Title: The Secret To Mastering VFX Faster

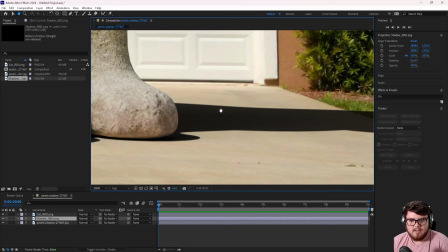It looks a little amateurish there. Finally, the big red flag here, and you could probably tell this already, is the shadow down here.
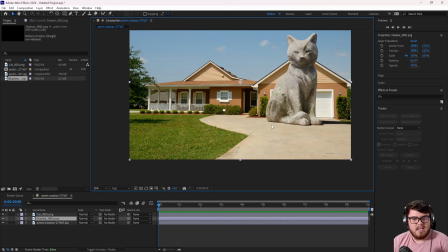And so the shadow looks nothing like the other shadows in the scene. And so we have to break that out and get that to look a little bit more realistic.
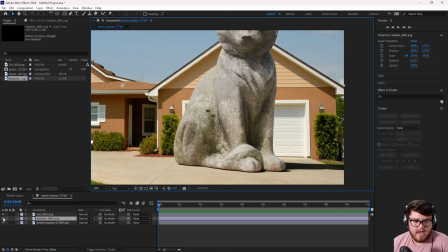Okay. So first thing I want to do is I want to go ahead and just focus on the cat. I kind of like to break things down step by step.
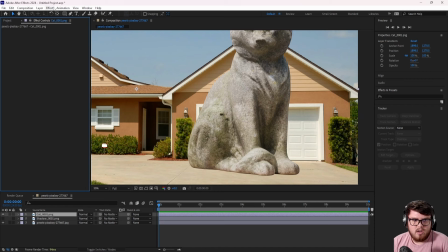The first thing for the cat is I want to affect the levels and so let's select our cat layer down here and I want to go into effect controls let's
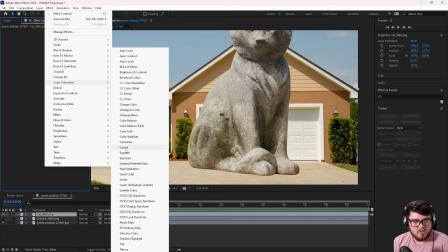add a new color correction effect so I'm going to go to effects color correction and typically I like to use curves for my luminance value changes you could use levels we'll be using levels a little bit later but for luminance values and all that stuff
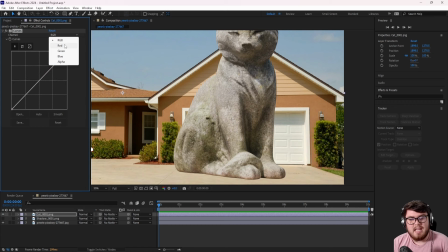I like to use curves down here so by default it's set to RGB and that's totally fine I'm going to keep it super simple for you guys but you can change
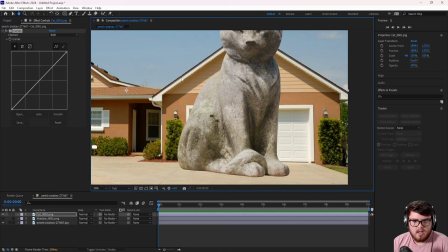this and break it out to the individual channels if you so want but anyway so we have rgb here let's go ahead and uh
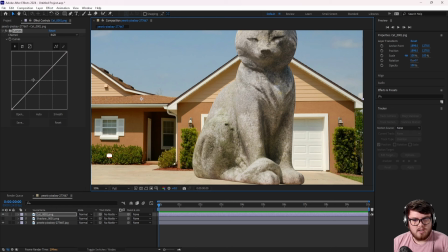you know this is looking a little too dark for me overall and so the middle values are all of our kind of mid-tones and so mid-tones if you want to think about it it's just gray values values that you know are a little bit on the middle end of the spectrum in terms of how dark they are that's a very kind of you know simplistic kind of explanation.
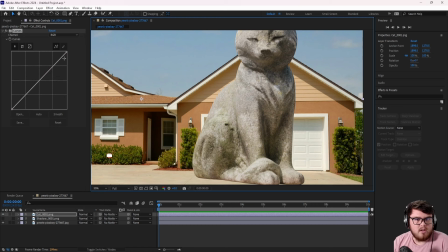The other side, this is all of the black areas. And then these are all of the white areas or the highlights, if you want to say like that.
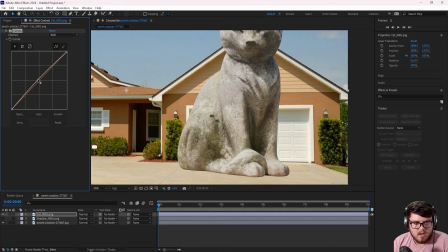So anyways, let's kind of break this down. First of all, I kind of want to bump everything up. So that is the gamma. And so let's just bump the gamma up. So something around there is looking pretty good for this.
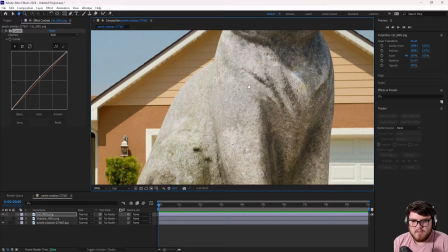I'm just going to eyeball it. Usually what will happen is they'll go in and actually like pick points of the, you know, the lightest pixels and the darkest pixels to match them.
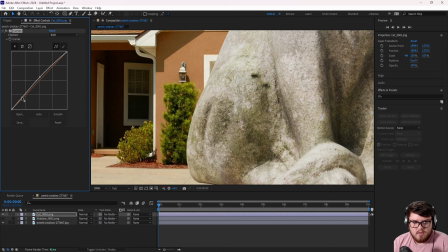But I'm not going to have to worry about that for you guys. Let's bring the darks ever so slightly down. So that is this area down here. Let's bring those down a little bit, trying to match this area to some of these areas down here.
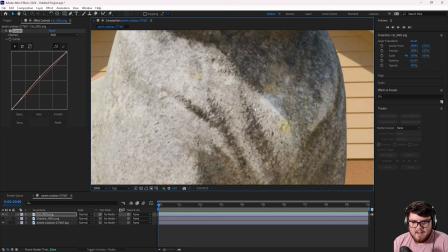So something like that is looking a little bit more interesting. And then finally, the white values, I'll notice we have like a little bit of white values over here.
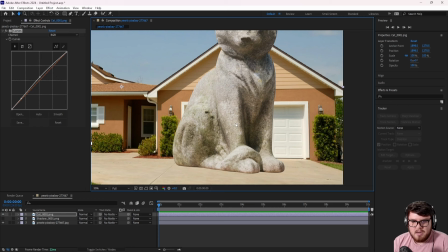And then some of our sunlight spots uh you know down here might need to be a little bit higher so that is this area up here i'll just kind
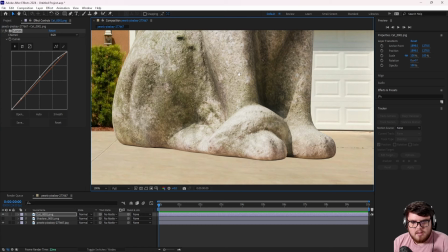of bring this ever so slightly up i don't want to go too much because um you know since it is a gray material it
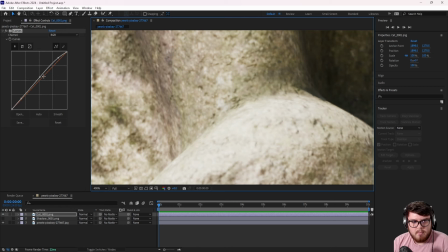wouldn't be totally white it'd still be a little bit of gray but yeah so now you can see our whites are matching a little bit better so again overall uh bumping up the gamma uh bumping up the highlights a little bit there and then bumping down the kind of dark points there and
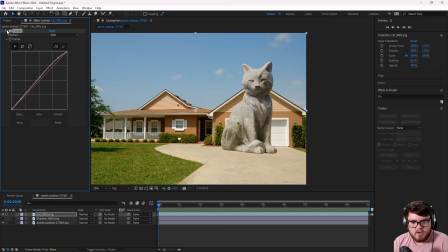so that's all I'm doing to kind of break those down and so yes that automatically looks so much better you can see just if I
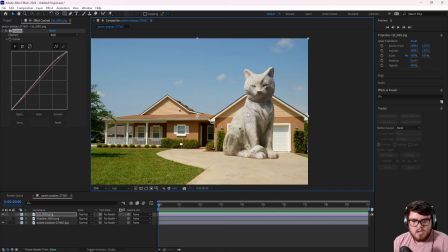turn that on and off it just sits in the scene much better in terms of lighting so yes that's pretty much all I'm going to do for the
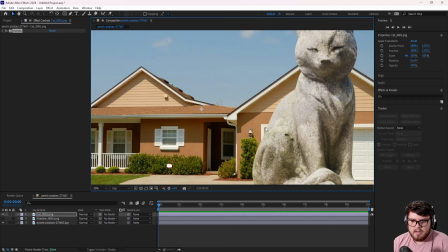curves I could maybe play around with that a little bit more later next thing I want to do is I want to match the focus level and so as you can see
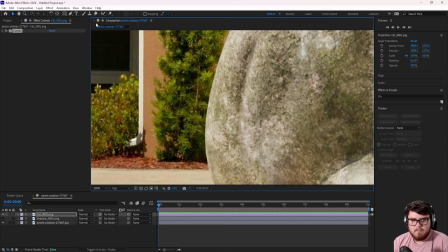now everything is super super sharp on my cap And so I want to make this be a little bit more defocused
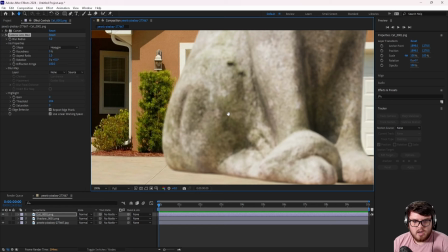like some of these branches and stuff back here So what we can do it will add a new effect We'll go to blur and then camera lens blur is the one I like using for that by default.
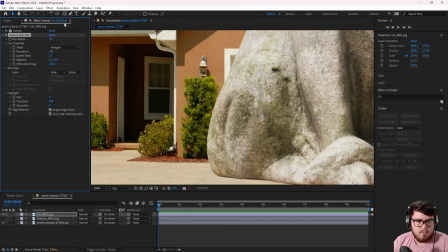It's set to five pixels I believe for this shot.
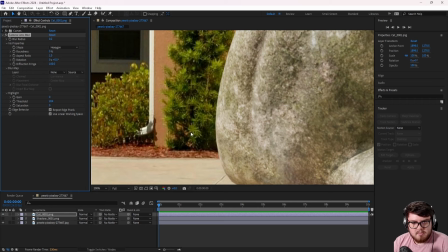I ended up being a point two pixel Blur and so it might be hard to see on youtube,
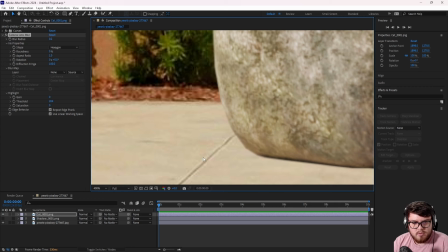but that is matching a little bit better All you want to do here is just find in the z space, you know a kind of reference point and so i'm using like some of this stuff as reference this line down here and basically just trying to match the edge blur
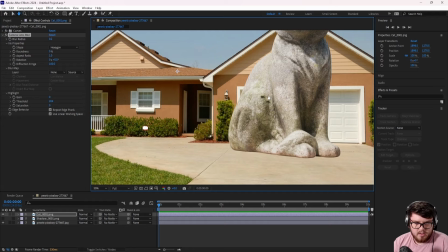of that and so we can see that matches a little bit better now again just super subtle for the scene since the camera
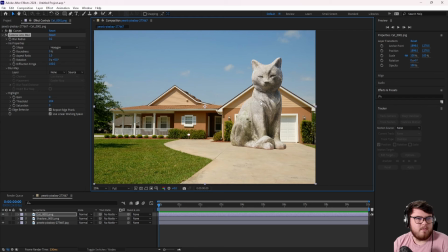it honestly looks like a phone camera and so phone cameras don't have a lot of depth of field or blur in that case
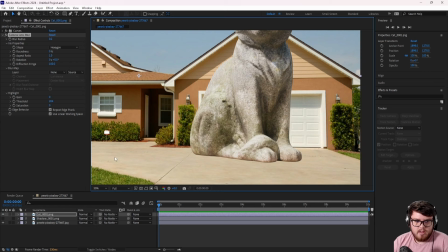so yeah so those are the two things that make it match a lot better let's go ahead and deal with the shadow because the shadow is the next thing.
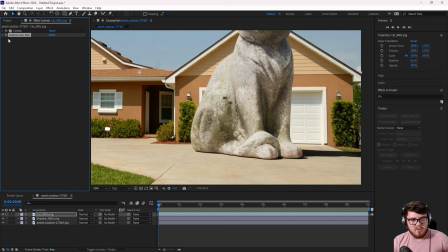So how do we utilize our shadow and make it look a lot more realistic?
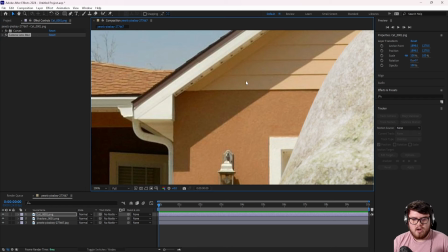If we kind of come up here, I can kind of demonstrate this.